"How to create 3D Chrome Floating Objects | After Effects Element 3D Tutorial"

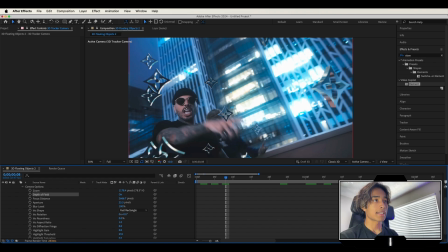So you can see the focus right here is kind of on our subject right here.
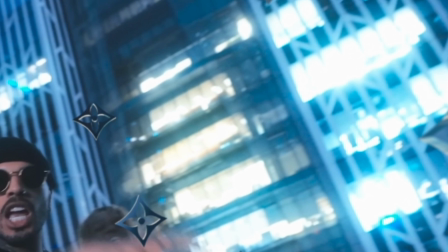So it's trying to put the stars that are closest to them in focus and the stars that are not out of focus. and that's just a really cool
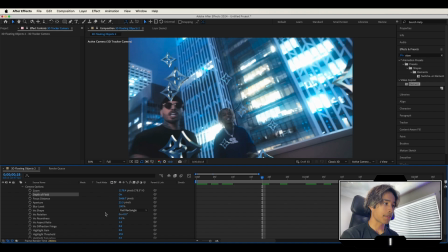easy way to create a more like sense of realism with our effect and we can actually increase the blur level if we want it so
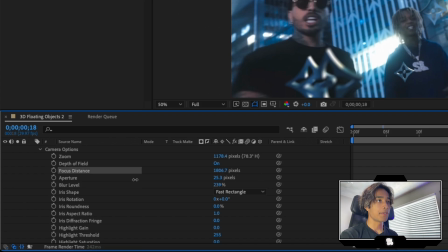if we want those even more blurry we can do that and we can adjust the focus distance so if I decrease the focus distance right here I'm
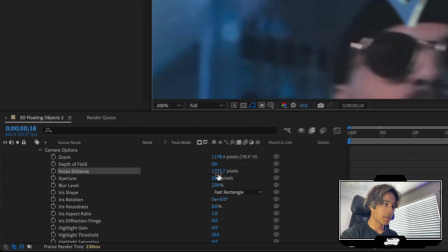gonna zoom in just so you can see it better I'm gonna go ahead and decrease this focus distance and now it's gonna place the stars that
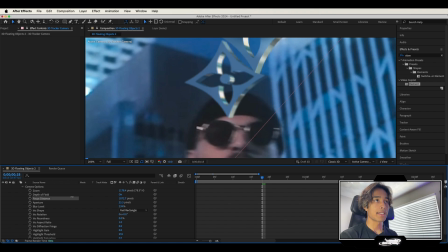are closer to our subject like more in focus and then the stars that are not out of focus that looks like it's pretty
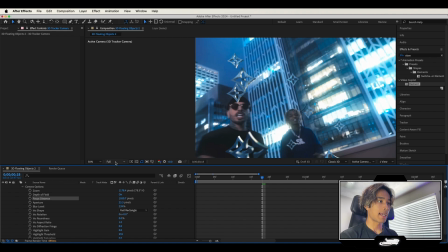good in focus and now everything that's in front of them is out of focus It just makes things feel a lot more real.
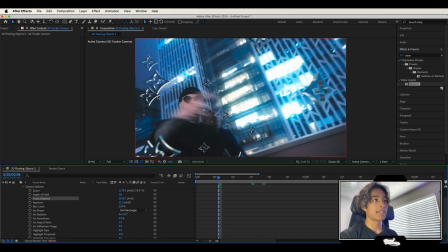Seriously, like these stars right here, out of focus. These stars right there, in focus. Really cool effect.
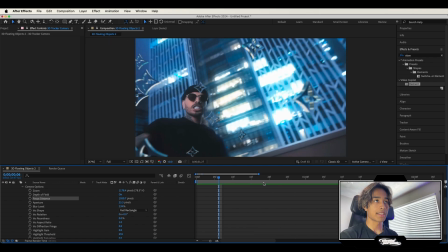And now if you play that out, boom, we have this like actual realistic looking star effect. Okay, so now let's go ahead and add some animation to this effect.
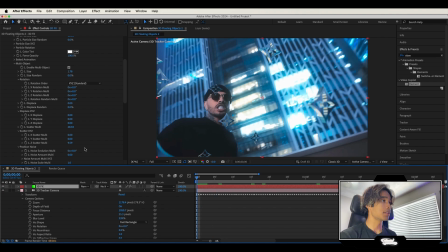Now pay attention to this part very closely because I ain't going over this twice. Go to the very, very beginning of your clip.
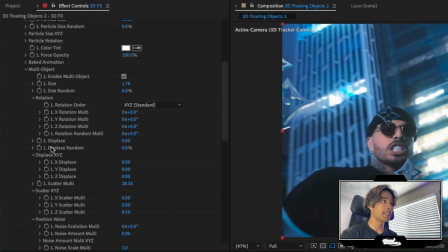This is very important. It goes to the very beginning of your clip. Under the multi object right here, there's going to be a control that says rotation random multi.
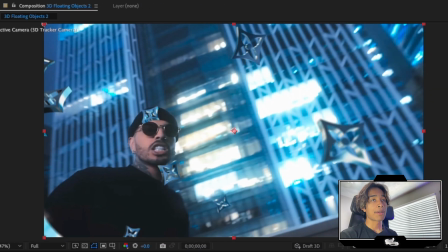Click a keyframe on it right there. And I want you to bump it up just to a random value. And what this is going to do is going to rotate all your objects into like random orientations.
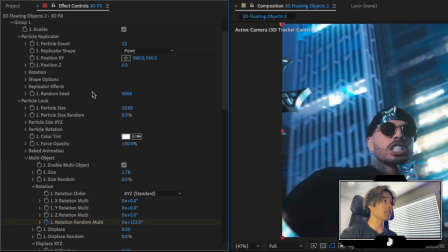So they all look a little bit more natural. Now we're going to do is I'm also going to scroll up over here to the particle position right here. And I'm going to click a keyframe right there at the very beginning. Now I'm going to create an animation. So it looks like all these stars are floating to the top and rotating.
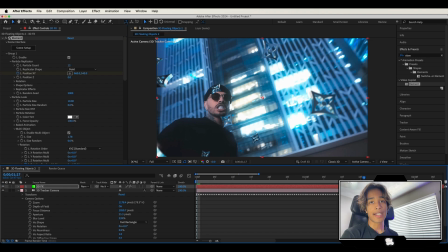Now, once you have your keyframes all set at the beginning, it's time to go to the very end of your clip right now and go to the very end last frame.
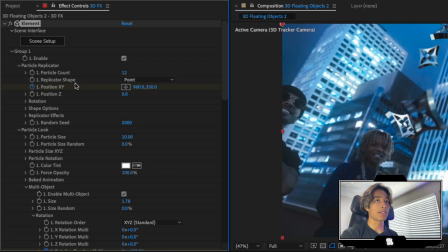I'm just going to go ahead decrease that y position so that all the stars like kind of start animating upward And then i'm also going to
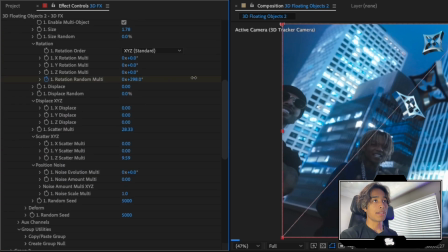scroll down over here to the rotation random multi and increase that as well So that the stars rotate a little bit more into another random direction and
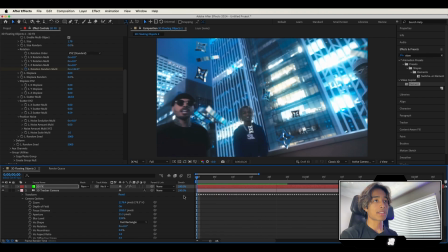now you can see if we play this out It looks like all these stars are floating to the top. So there we go.
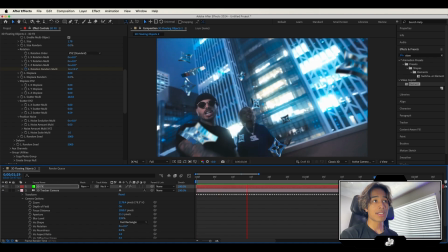We have our first layer of stars Now this effect is very simple.
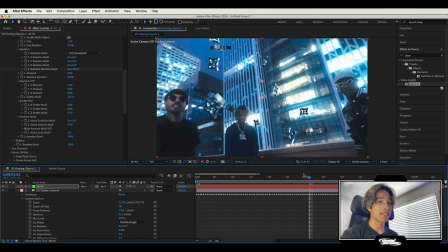You just go ahead and duplicate and repeat all the processes for your next object so we're going to create a louis vuitton like
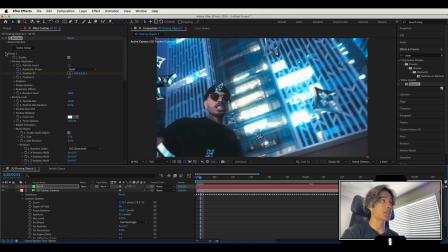logo but the really important thing is you have to make sure it's in the second group so i'm going to show you how you can do that and then all the other settings that we did are literally just the same as the first layer so you don't have to like repeat it's just you just
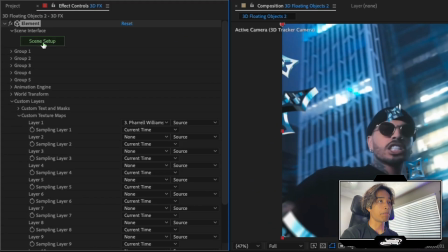re-watch that part so first go to your scene setup right here go back to your scene setup inside of element and we are going to go ahead
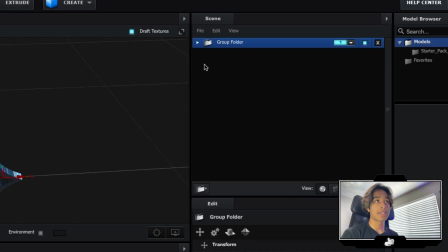hit the drop down on the group folder so we close that and we're going to create a new folder so i'm going to create a new group folder make sure it's not inside old group folder just drag it outward so now we have two group folders.
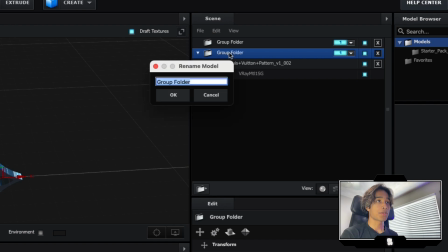If you want, you could rename it for better organization. So this first one, I'm going to rename like LV flower. Okay. And then now for the second group, I'm going to rename this and call this LV logo.
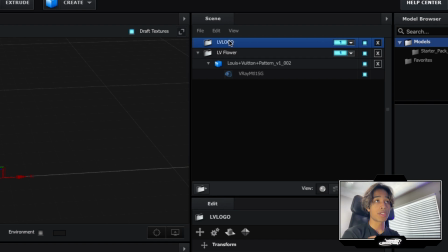Now watch this very, very important. Make sure that the LV logo or your second group is set to number two, like a second group.
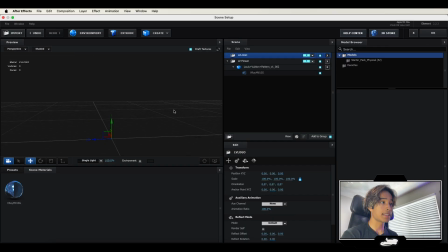It's entirely different groups. So now this is going to be an entirely different composition because our flower is not there. So if we click on their flower group, it's there and our logo, it's not there. So it's a totally different scene. Now go ahead and click import and import your new asset.
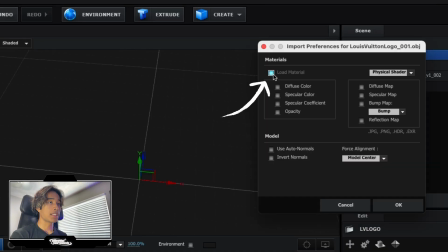I'm going to use this logo right here. Click load material, hit okay.
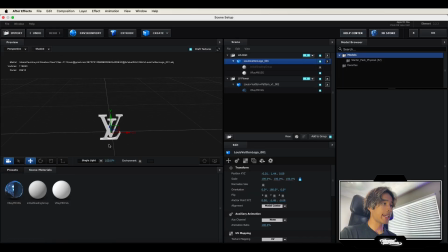Now, once you have your second logo loaded up, just go ahead and it's very simple because we did all the work from last time. You actually should have a preset of your old material, which you can just go ahead and drag onto your new object and boom, there you go. Proper lighting applied and reflectivity as well. Go ahead and hit okay. You should now see your second LV logo.
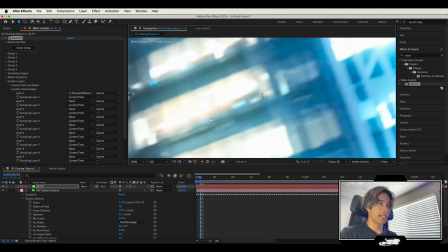Yep, there it is right there. I found it nice and hidden right there.